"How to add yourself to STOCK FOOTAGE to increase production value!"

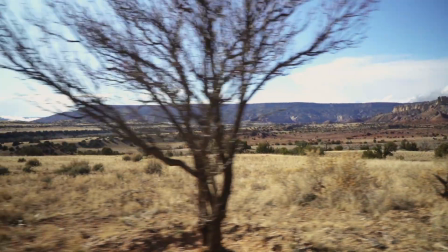[4:04]
One good tip is if you're only finishing your edits in HD, you can download the 4K versions of these clips from ArtGrid,
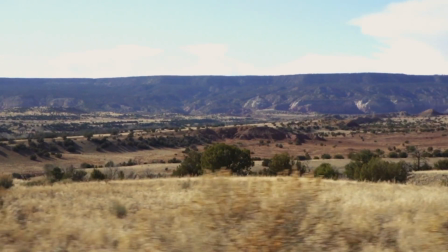[4:10]
and this will give you much more room quality-wise if you want to zoom in and add some artificial camera movement.
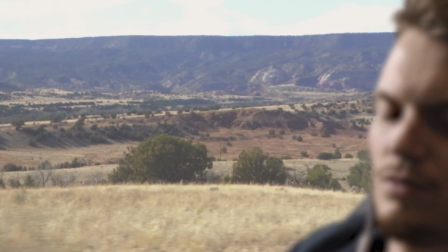[4:15]
Another trick we used here was to create a focus pull between the background and the foreground.
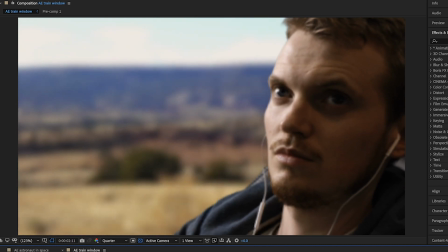[4:20]
As if you were filming this for real on quite a close-up lens, you probably wouldn't be able to keep all of it in focus anyway.
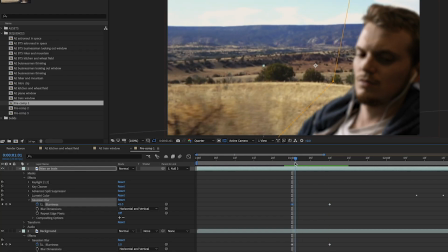[4:26]
To do this, we simply added the gaussian blur to both layers and keyframed it from 0 to a high amount, and then keyframed it in the opposite direction on the other layer.
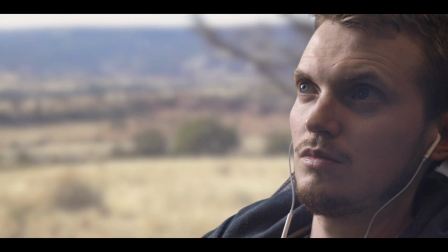[4:35]
And we started adding these fake focus pulls into several of our other shots as well. Once again, adding an artificial camera movement to the whole shot really helped,
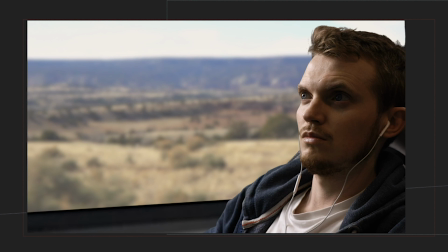[4:42]
and you might want to add an adjustment layer or a lens flare or something to the entire shot over all the layers to make everything below it look a little bit more consistent.
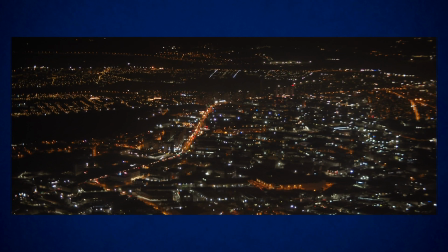[4:50]
We tried a similar experiment to our train view with this shot taken from a plane window.
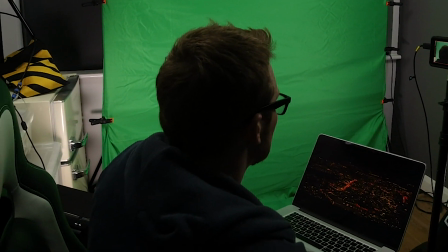[4:55]
For this scene we dimmed the lighting very low to feel more like a plane at night when it's coming in to land.
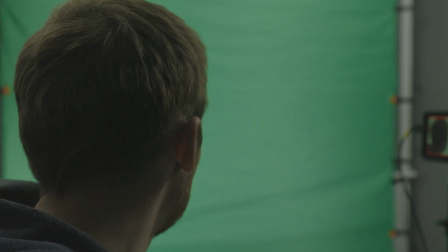[5:01]
Once again we could film this seated on the chair, and this was just a simple head turn to look at the view with a stock still image of part of a plane window.
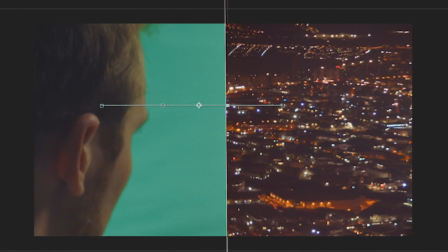[5:08]
We then keyframed my head in the window slightly larger and slightly to one side so that it appeared like the camera was moving past me to look out the window.
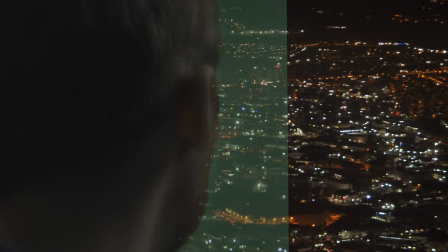[5:16]
This method of course gets you so much more control than if you actually attempted this shot on a real plane,
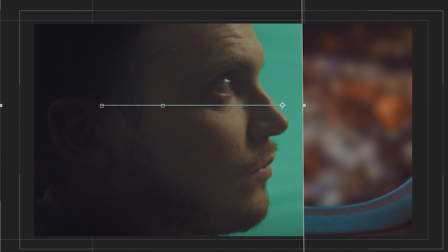[5:21]
because you can move every element where you want it to be, and of course you don't need to worry about window reflections.
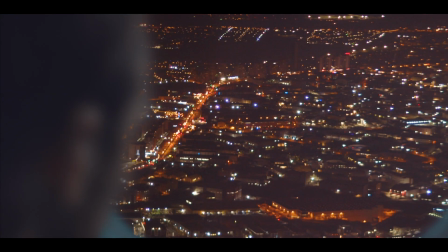[5:26]
Once again we added our fake focus pull at the beginning of this shot, and it just draws your eyes to the correct parts of this frame.
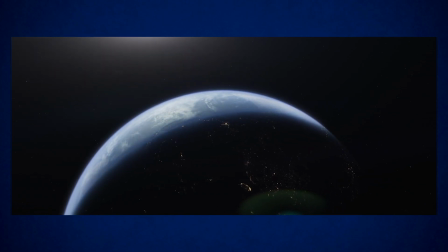[5:32]
For a third experiment of a shot seen through the window of a vehicle, we decided to use this shot of the Earth and make it look like I was actually in a space station.
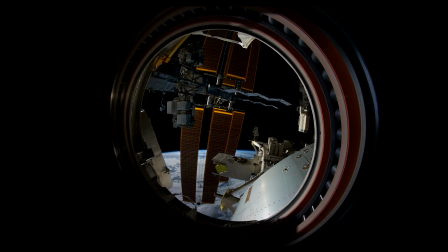[5:41]
We found another clip that provided the window, and we simply cut this out in Photoshop, and I pretended to float around in front of the green screen by just moving slowly.
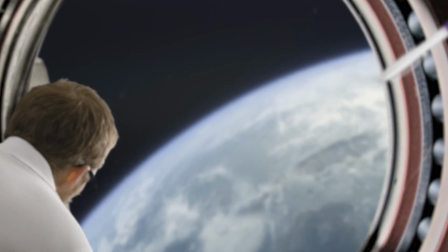[5:49]
Once we composited these layers together, I could also add some rotation and extra movement to really make me look weightless, and like I was coming into the shot slightly from one side.
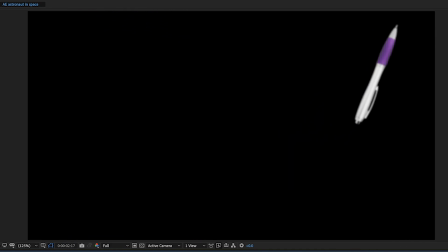[5:58]
We added a simple cutout of a pen floating past and just keyframed the movement and the blur to establish the idea that this was zero gravity, so that you're not surprised when you see me floating.
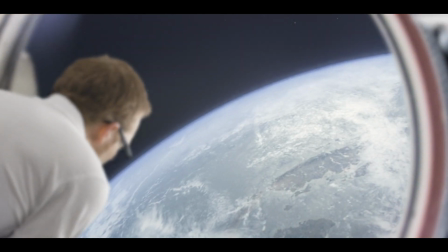[6:07]
Once again, we did a fake focus pull when I got towards the window and added a lens flare over all the elements to really tie the scene together.
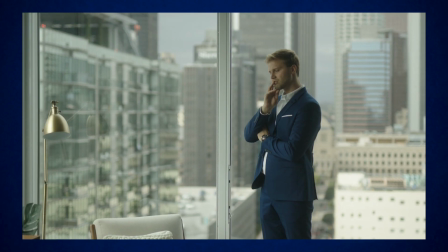[6:14]
For our next experiment, we tried using some clips with people in them.
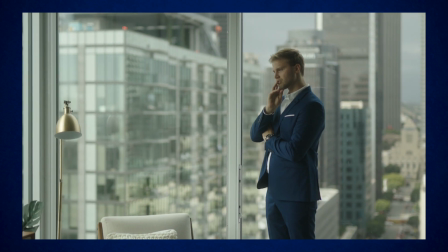[6:18]
We found this shot of a businessman thinking and decided to try and add me in next to him doing something similar.
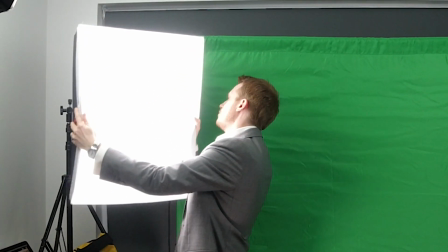[6:24]
For this, once again, the challenge was matching the lighting coming from the windows behind, but also matching the slight movement that the camera does.
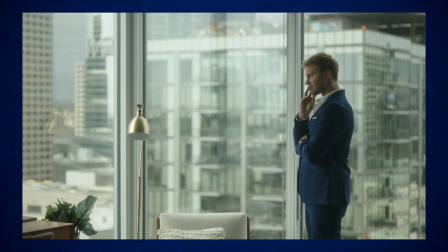[6:30]
Because the camera is slowly circling around the man,
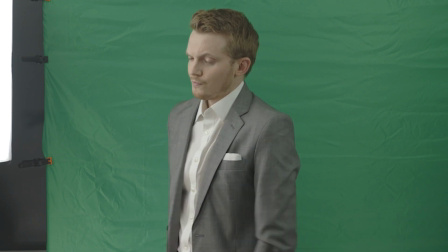[6:33]
we worked out a budget version of this would be getting me to very slowly turn on the spot so that it would look like the camera was moving around me.
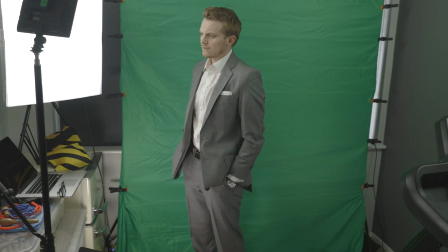[6:41]
And the move is so slow that you can't really tell that the light is not changing position.
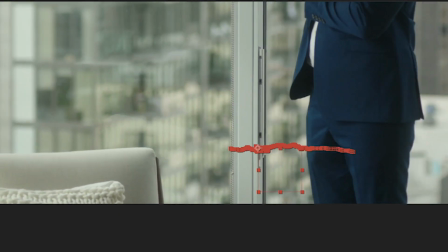[6:45]
Then we did a simple motion track in After Effects on the window frame, which was moving at about the right speed, and we could parent my layer to the window frame.
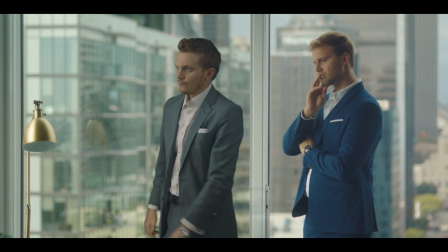[6:53]
This meant that I was moving at exactly the same speed as the man in the original clip.
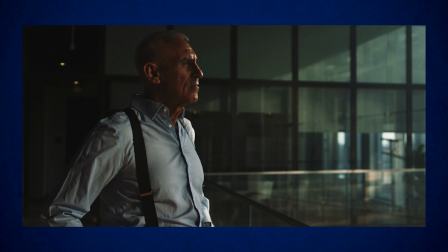[6:57]
We tried one more shot with a person, this static clip of a businessman approaching the camera and looking out the window,
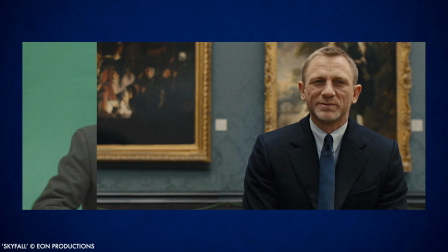[7:03]
and decided to try an actor replacement just like in our video on how to add yourself to movies.
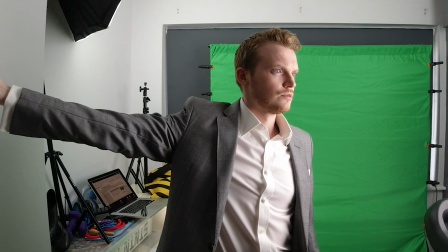[7:08]
So for this we once again tried matching the lighting, which in this case was a very harsh light coming in from the right and not much light from the left.
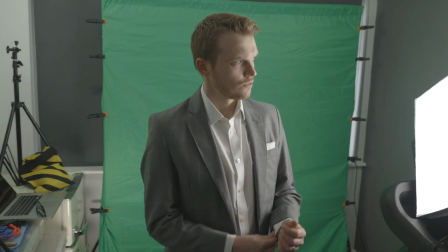[7:14]
And then I performed a similar move to the original actor of walking towards the camera and looking out the window.
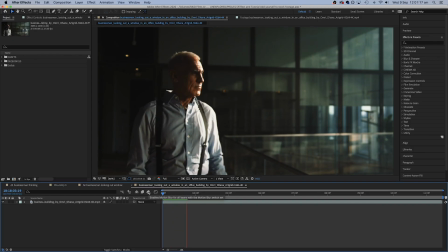[7:20]
Then we could load up the original clip in After Effects and save freeze frames when the actor moved
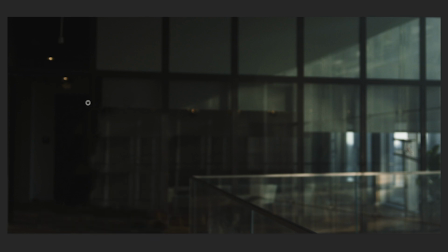[7:24]
and recreate the background in Photoshop either manually or by using Content Aware Fill.
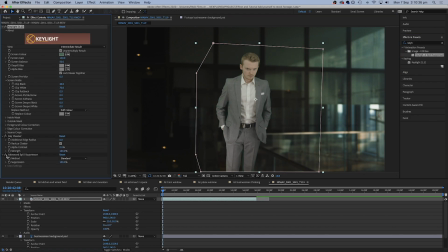[7:29]
Next we could drop in my new performance on top, color correct to match the original footage,
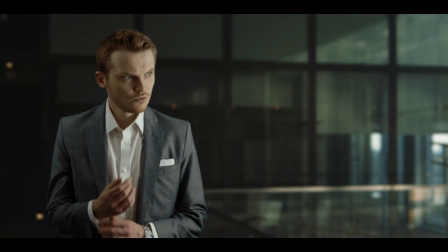[7:33]
and the finishing touch was once again a subtle focus pull to make the background become a little bit more blurry as I approached the camera.
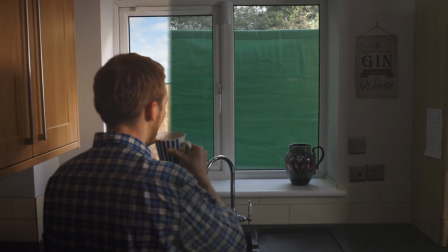[7:40]
So hopefully these examples show that you can get really creative when using stock footage.
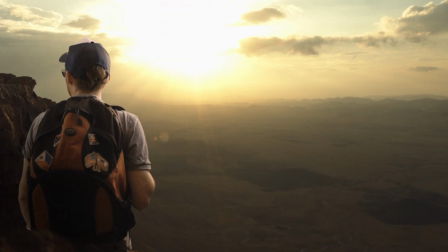[7:45]
It doesn't always have to be the end result, it can be a building block to get you the shot you want. You can use them as backgrounds, shots from windows, or even replace the actor in them.
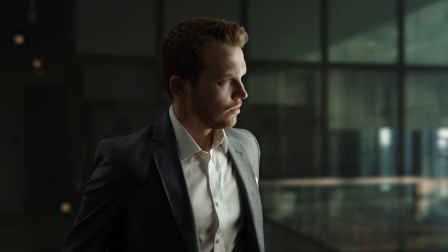[7:53]
And this is just one more way to massively boost your production value without leaving home.
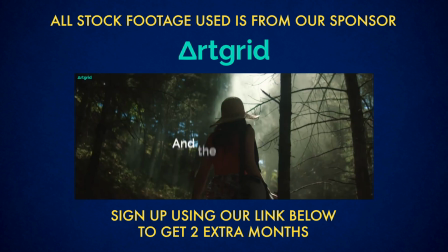[7:58]
And if you regularly need a lot of stock clips for your films but you really want to keep the budget consistent, you should definitely check out ArtGrid. And don't forget to get your 2 extra months if you sign up using our link below. So guys, if you enjoyed that, subscribe to the channel and you will see lots more effects and tutorials.